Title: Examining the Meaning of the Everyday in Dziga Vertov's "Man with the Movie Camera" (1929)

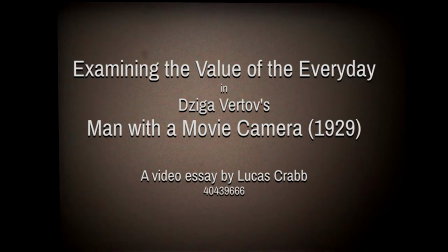(0:02)
Hello, I'm Lucas Crabbe and today we're going to be looking at how Zyga Vertov uses an avant-garde approach to cinematography to
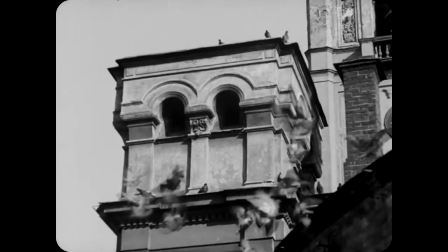(0:09)
capture daily life in a way that demonstrates its ultimate unification and relevance to the function of the society within it.
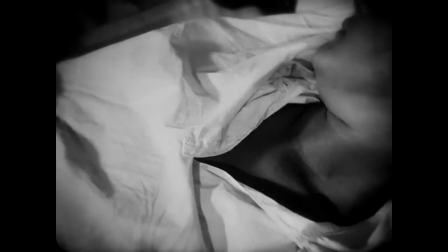(0:15)
Vertov's approach to filmmaking defies logic. We don't follow a protagonist, we flip between various instances with seemingly no correlation.
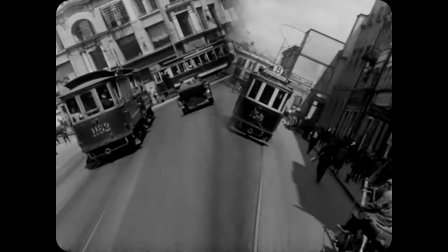(0:23)
It is within this abstract lens that the greater purpose of daily life in society is visualized.
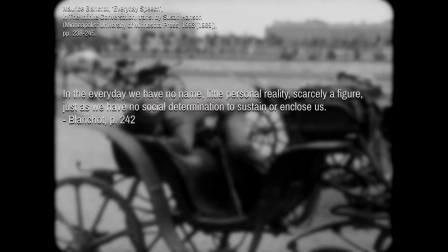(0:28)
Maurice Blanchot discusses how the everyday strips identity and this suggests that the individual exists as part of a whole within everyday life.
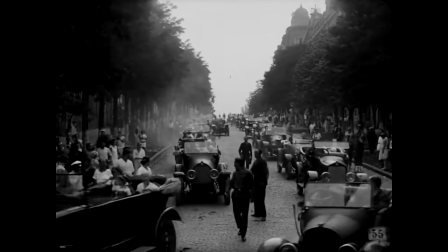(0:36)
Vertov communicates this by capturing sweeping street shots and countless routines through which the unknown masses go about their day in indistinct unison.
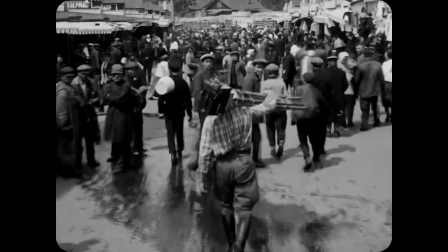(0:44)
It illustrates a sense of flow to daily life, suggesting a sense of unity within the everyday despite the vast potential of daily activities.
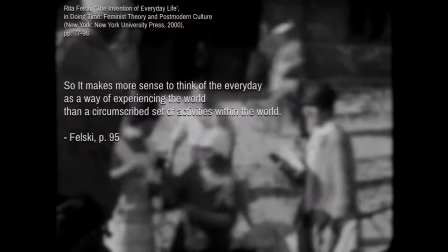(0:52)
As Rita Felsky discusses, the everyday is an experience of the world rather than a set of specific activities,
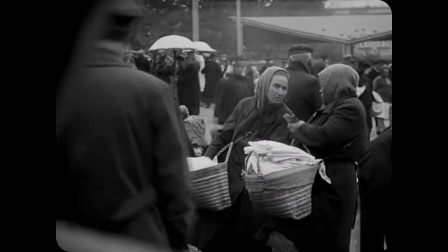(0:59)
and it is with Vertov's visualisation that this is realised.
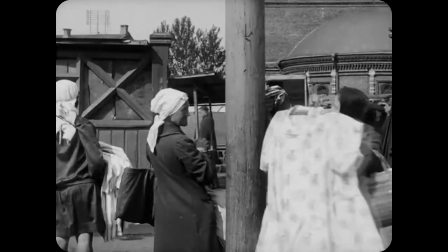(1:02)
Society, as a unit, drives the everyday, implying a collective value over the individual.
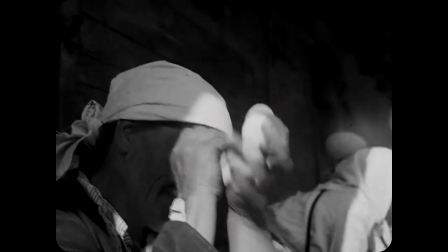(1:09)
This perspective then suggests a purpose for this mass within everyday life. Vertov expands on this through collages of various activities,
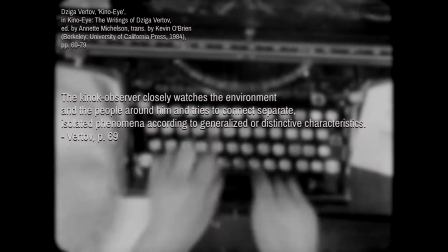(1:17)
seemingly separate and distinct, yet when considering that Vertov himself discusses examining diverse environments to craft a meaning throughout them,
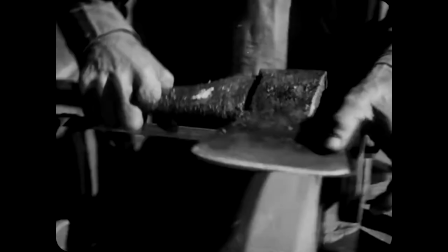(1:26)
he seeks to define a greater sense of purpose throughout all of these activities.
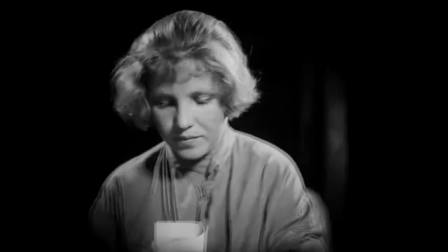(1:31)
Within the montages that Vertov provides there is a focus on the revolutionary nature of labor rather than the product itself.
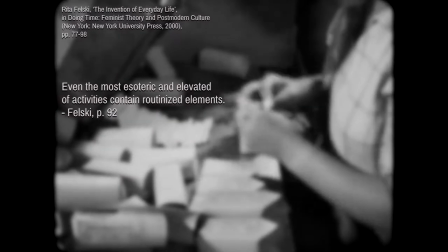(1:40)
This ties into Felsky's views of all activity representing the routine of the everyday.
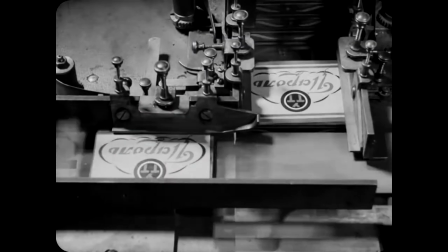(1:46)
There is an extreme emphasis on the linear routine that daily activities encompass.
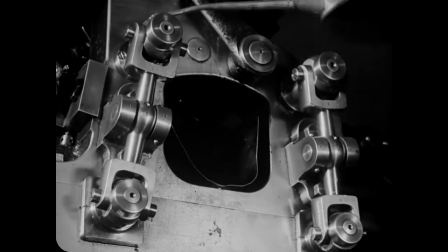(1:51)
They become mechanical in nature. This is something expounded upon when Vertov literally imposes footage of machinery in tandem with laborers at work.
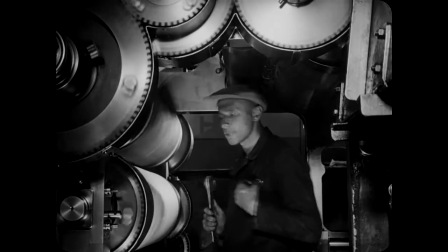(2:00)
This creates the effect of the individual's labor as being a product, serving a far greater whole, that of daily society.
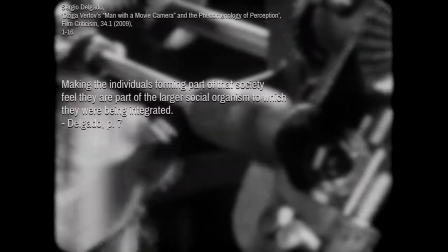(2:07)
This can be correlated with how Sergio Delgado discusses Vertov's goal of integrating the worth of the individual into a larger construct.
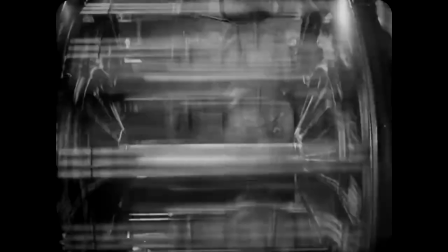(2:15)
In imagining man as machine, Vertov objectifies labor into a grander component of advancement,
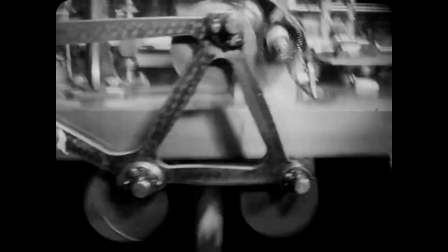(2:22)
demonstrating how society reconstitutes the individual into an ideal component to satisfy the larger machine.
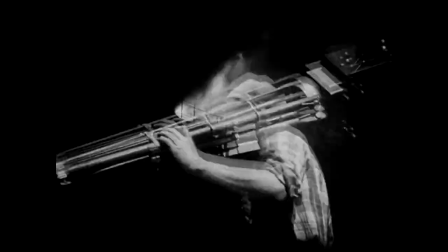(2:28)
This concept of individual objectification is discussed by Agnes Heller,
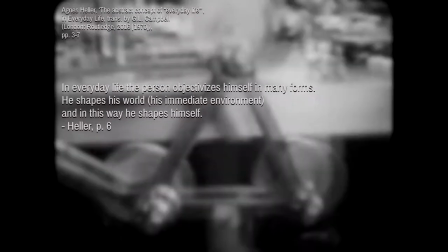(2:32)
who explains how the individual will alter themselves to satisfy the daily requirements of society.
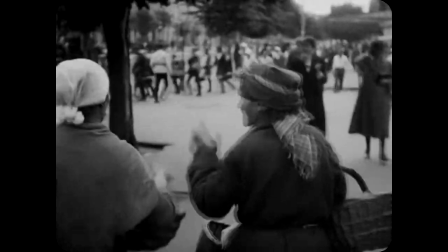(2:37)
This implies the value of unity through the various objective forms of life. This becomes clear again in how Vertov uses montage.
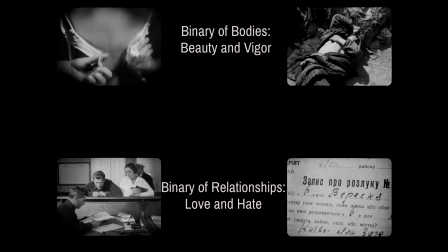(2:45)
He contrasts numerous societal binaries. In presenting these contrasting binaries within a reflexive, objective narrative,
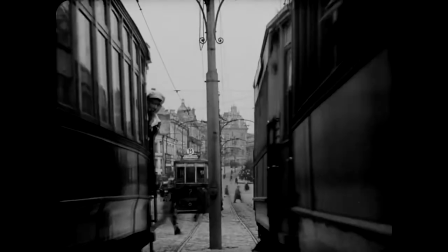(2:53)
Vertov removes the contextual division and recontextualises these concepts as integral to the constant revolution of daily life,
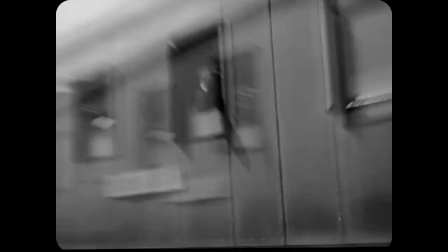(3:01)
encompassing them as products of the ever-progressing mass that is societal labour.
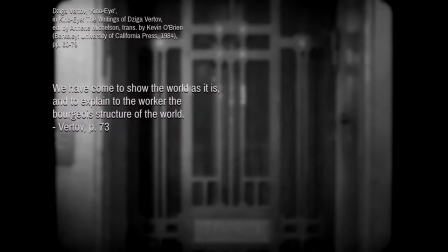(3:06)
This construction of an everyday bubble can be aligned with Vertov's professed goal of showing the working members of society
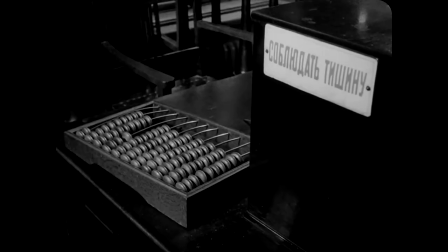(3:12)
where they stand in the world by reimagining the facets of daily life as a product of a larger machine.
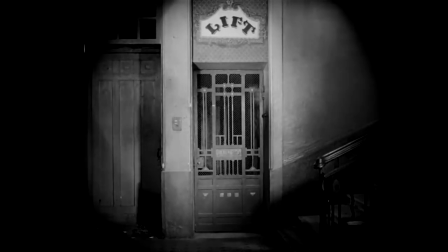(3:18)
It presents a sense of unity through which the ideal society may prosper, supporting itself day to day through the cyclical activities of labor.
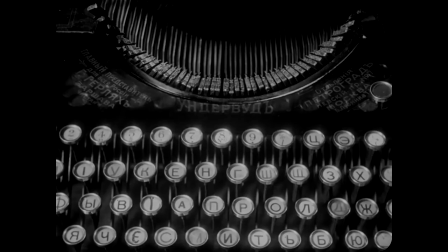(3:26)
And with that, I conclude this video analysis. Thank you for watching. Goodbye.